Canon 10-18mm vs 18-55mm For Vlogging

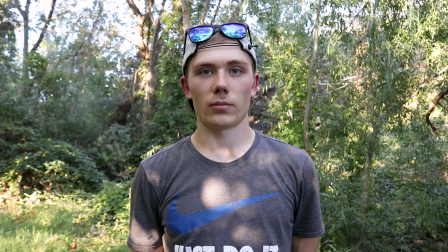(4:07)
Next, we've got image quality slash sharpness. Now, I tried testing this outdoors, but the sun was setting, there were some clouds moving in front of it. I wasn't getting very consistent results, so I couldn't come to anything conclusive, so when I got home, I did a few studio tests in a controlled environment. Now, admittedly, I couldn't get quite as much light as I would have liked on my face, but both lenses were shot indoors, the same lights at 5.6 ISO 500 this is what that looked like so here's the
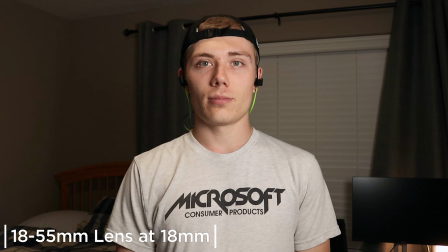(4:36)
10 to 18 millimeter and here's the 18 to 55 both at 18 millimeters just to make the results actually comparable now there wasn't a massive difference for video but after punching in it definitely looked like the 10 to 18
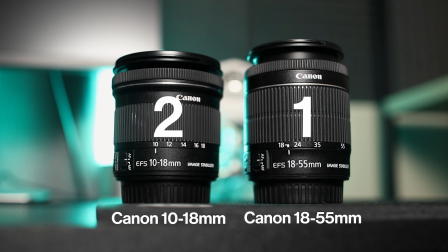(4:51)
had a little bit sharper of an image so it's gonna get a point for this category all right Alright and the next category is going to be low light, if you're out vlogging you never really know how late you're going to be gone, where you're going to end up, where you're going to be, having low light capabilities can be super useful. Unfortunately one of the biggest downsides to the 10-18mm is its minimum aperture is f4.5 which frankly is not very good at all.
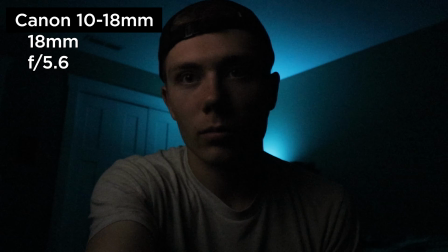(5:18)
And it gets even worse as you zoom into 18mm stopping down to f5.6.
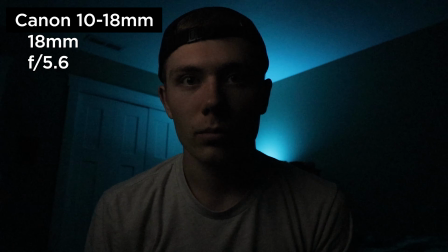(5:23)
Compare that to the 18-55 which has an aperture of f3.5 at 18mm and that's a pretty big difference. Now at their widest aperture, the 18-55 isn't quite as ahead, but neither are really low light lenses.
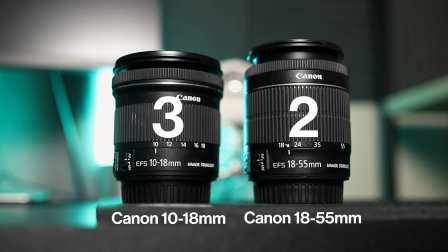(5:38)
If I had to pick a winner it'd definitely be the 18-55 though. Up next we've got focal range slash versatility.
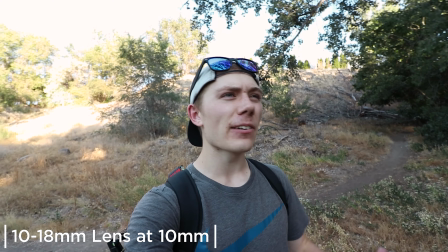(5:44)
One giant downside to the 10-18 though is it's not very good for pointing things out are really doing anything but capturing
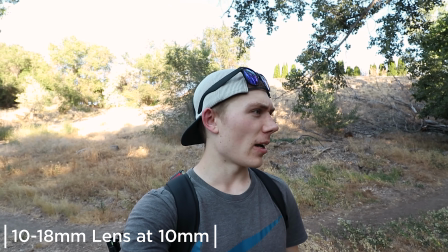(5:52)
super wide shots and vlogging so this is kind of a hey look over there test so
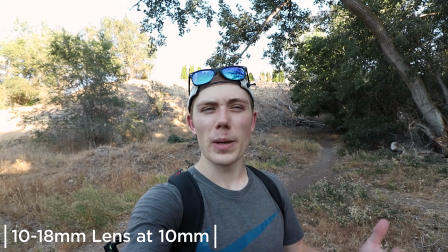(6:01)
that bench isn't something very cool but as you can see even zooming in doesn't really emphasize it okay so now let's try
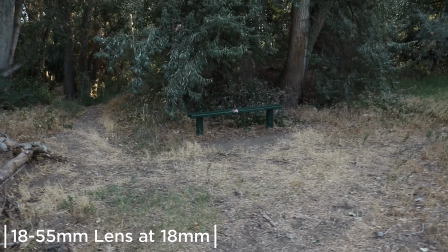(6:08)
it on the 18 to 55 hey look over there one
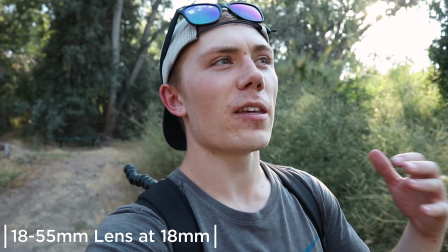(6:15)
of the nice things is when you can go all the way to 55 millimeters you can do a lot more
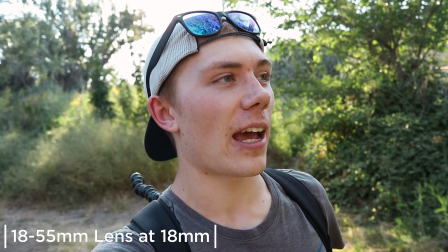(6:19)
with just one lens you know you can use it for that b-roll you can point things out you're not so locked in on just the wide shot so as you saw another downside to the 10 to 18 is you can't really zoom in on things or emphasize them for the most part you're kind of stuck with just the wide shot now if you strictly just vlog you just film yourself or you have other lenses and you're willing to bring them both on your vlogs you can get around this but i'm gonna give the point to the 18-55 for being more of an all arounder in this category. Ok and next let's talk field of view and this is a little bit biased. The obvious winner is going to be the 10-18 for it's got a wider field of view.
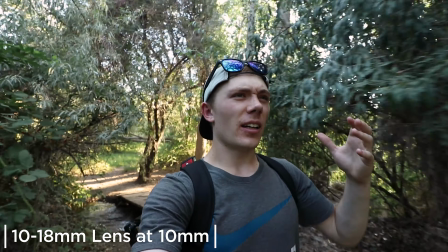(6:59)
So right now I'm at 10mm and you feel like a little bit more a part of me I guess is the best way to put it.
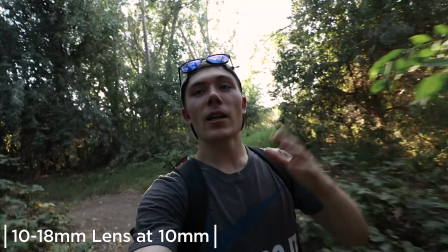(7:07)
So you can see everything around me, you can see me, you can see my hand, I'm very expressive with my hands.
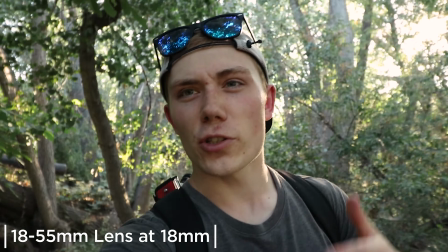(7:13)
It's more like someone else is filming me. Meanwhile, at 18mm, you don't get as much of a sense of where I'm at, you're a little bit tighter on my face,
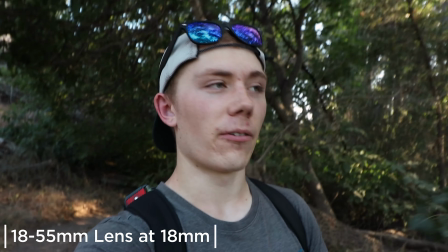(7:22)
and you honestly can't even see that my hand is actually flailing right now while I talk to make my points more clear.
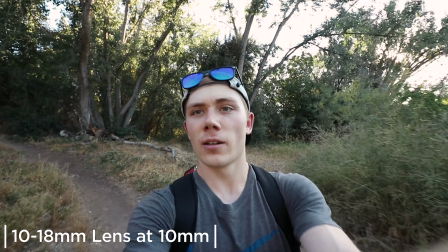(7:28)
See they don't sound all that different, but this is 18mm, this is 10mm, so it's actually a massive difference. Now this is a little bit subjective because some people might not like the look of 10mm for vlogging, others might not like the look of 18mm for vlogging. The reason I say the 10-18mm has the better field of view for vlogging is simply because 10mm might be a little wide for some people, 18mm, it's kind of as close as you'd really want to get to your face, but you've got everything in between.
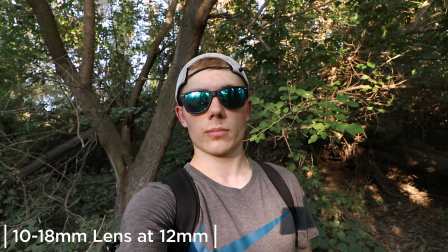(8:01)
So you could go 10mm, 12mm, 14mm, 16mm,
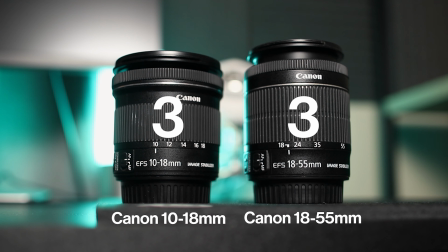(8:07)
or 18mm, so you can kind of customize it to your liking. but what about distortion?